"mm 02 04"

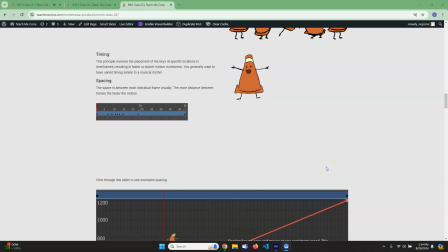(0:00)
Okay, so we talked about positional stuff. Now let's talk about a little hone in on the time aspect, okay? So a lot of times when people talk about timing inside of animation, there's actually two aspects to this.
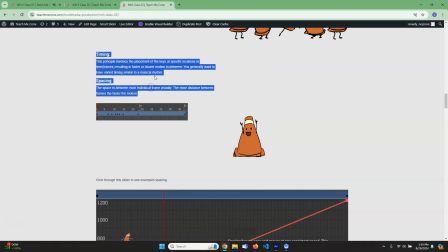(0:11)
There is timing and spacing, and people get a little bit confused about it. Timing is the where you put your keyframes, and that is it's going to determine.
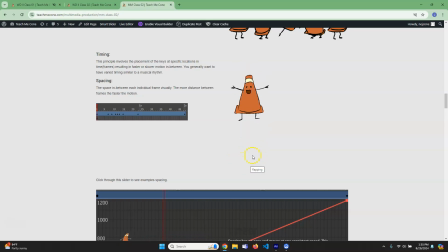(0:24)
So like for instance, if I'm looking at this character jumping, that is how much time passes from when they hit the ground to the, when they hit the top. Okay, it's not about the speed in which they do. It's about the overall speed of how they're moving, right?
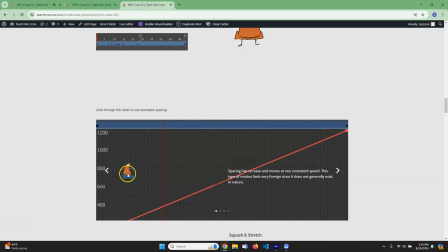(0:41)
So if I look at this example here, the timing is just, you know, it starts at zero and it takes him 5 seconds to get here, right? So it's, the timing is frame zero to here.
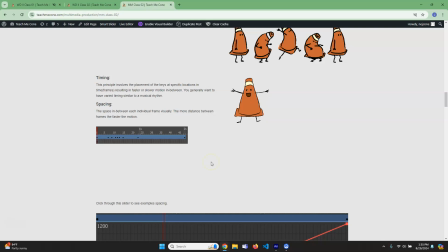(0:52)
Now, most of the time when you create your timing, you usually want to have it be musical, rhythmic. If you think about fight sequences, you don't want every punch, if you're fighting, to be punch, punch, punch, punch. That's boring. You want punch, punch, punch, punch, punch, punch, punch, punch, punch, right?
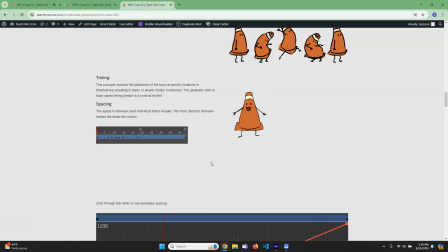(1:11)
You want it to kind of be varied. And that's the same way you want your motions generally to be as well. You don't want it to be boring. So that is timing. Now, when we talk about spacing, that's a little bit different. That is the space between each individual frame. So this will probably be a little bit better of an example.
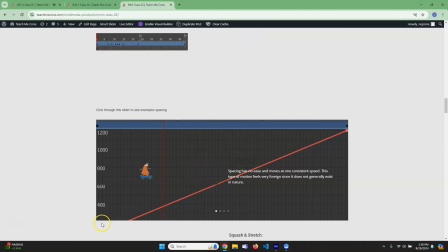(1:30)
So this would be a linear spacing. This is even, which means the rate of change over every frame is the exact same. So it just goes one consistent speed. Generally speaking, you do not want that. There are times where that makes sense.
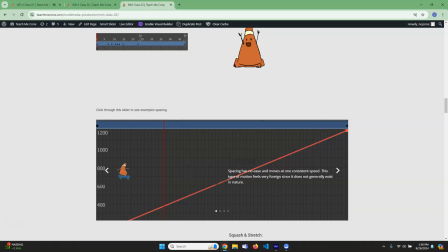(1:47)
Things that are mechanical, you're purposely trying to make something look not alive, but robotic, linear would be the way to go. But even those, to be honest, usually don't have that too. Now, if instead we try to ease into the motion, that means that, now notice it takes the same amount of time.
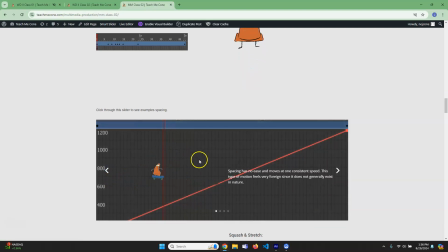(2:06)
It takes the same amount of time for this person to get from here to here, right? So it takes 5 seconds. This one's timing is the same. It still takes 5 seconds, but it's starting off much slower and then it goes faster.
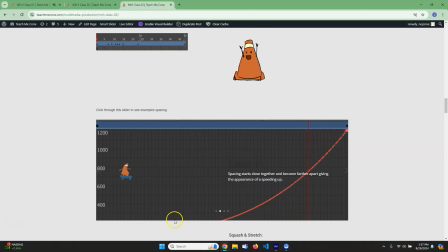(2:20)
So if you were to look at this graph, right, the rate of change on the bottom, which you can't see very well, is very little, right? It's the values are not getting up very high. And then as it goes this way, the value goes much higher over time. So it starts slow and then it gets faster. So this is an ease in.
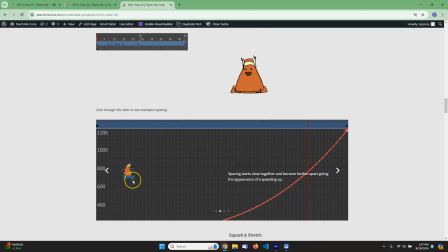(2:38)
You're easing into the speed, right? If I was going to push on the gas in my car, it's going to ease in. Like it's going to start slow and then my car is going to get faster, faster, faster, faster. This is ease out. It's the opposite. Starts fast, right? So you can see a lot of rate of change. And then as it gets up here, it barely moves, right?
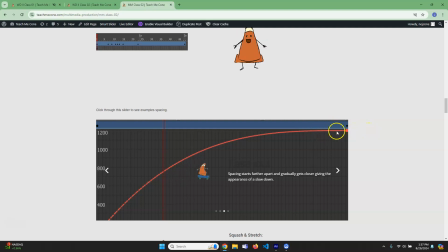(2:57)
Because if it was linear, completely linear, that means it's not moving at all. Like over time, the position isn't, there's no rate of change. And that's what you see here. So he starts fast and then he comes down to a stop. And that is, if I was driving a car, that's what would happen, right? I would drive and then when I hit the brakes, it would slow down.
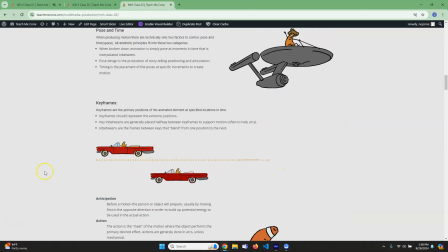(3:16)
And that's why this is so mechanical, right? Because this car just goes one speed. It should speed up and then slow down.
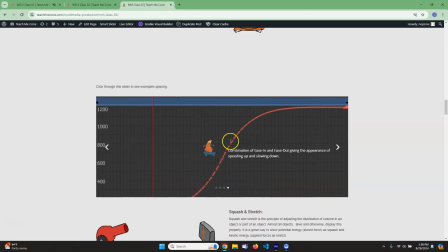(3:22)
And that's probably what I put on the last one, is ease in and out. Yeah. So if you look at here, starts slow, goes really, really fast, and then comes down slow. And you can see out of all the four of those, this one is the most visually interesting and generally the most accurate.
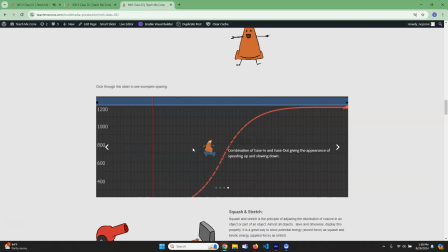(3:40)
So most of the time when you have your motions, you want to make sure you're doing it like this. Now, you probably already did some of this when you were doing the magic dot assignment, right? Because you put the dot really close to each other when you wanted to move slower, and then you put it farther apart from each other when you wanted to move faster.
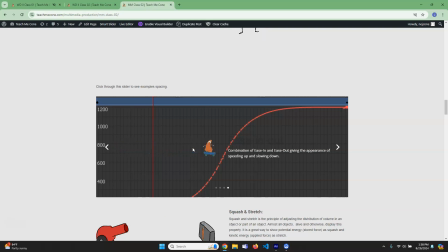(3:56)
And that's the same principle. That's spacing. It's the space between each frame. That's different than timing. These all have the same timing. They're all starting and ending in the same amount of time.